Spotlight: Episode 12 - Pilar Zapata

I really want to make like a short film, to have the essence of a short film and a short narrative around it, because it was about a girl, and it was a different approach for a government spot.
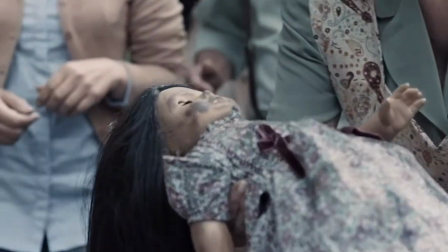4:33 The other thing that I think about the spot is that we have an arc.
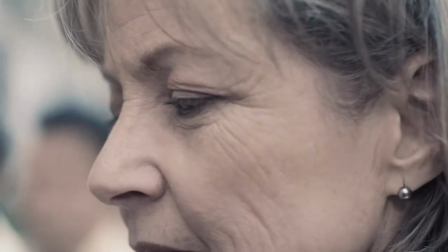4:38 You are aware of what's happening with this little girl. Then in the middle, you see the conflict.
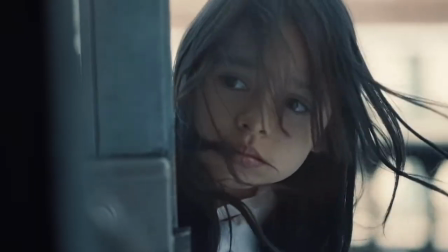4:45 I really want to see different people in the joy of making this doll to have a life again,
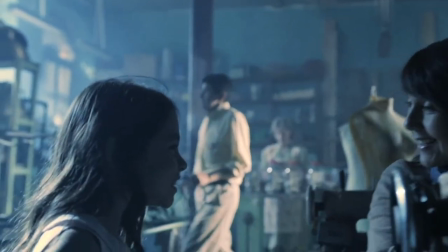4:53 to be near the people, to be near the craft, because that's why the government wants to say, we have to do this together. This department for victims is not the government, it's us.
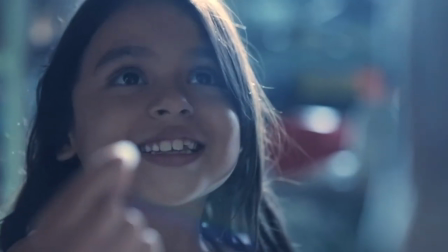5:08 For this commercial, I got inspired with the movie of Guillermo del Toro's Pan's Labyrinth.
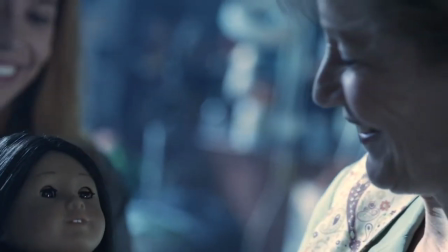5:16 because the story is about a little girl getting in touch with a monster, you know?
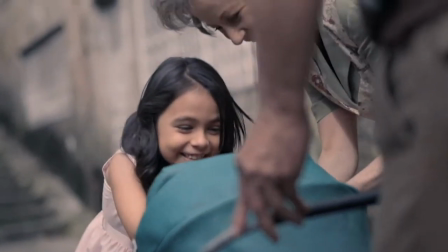5:21 I think the best part of the commercial is the last moment, when they come together. And I think that's the communication we wanted to achieve, that we can repair if we come together.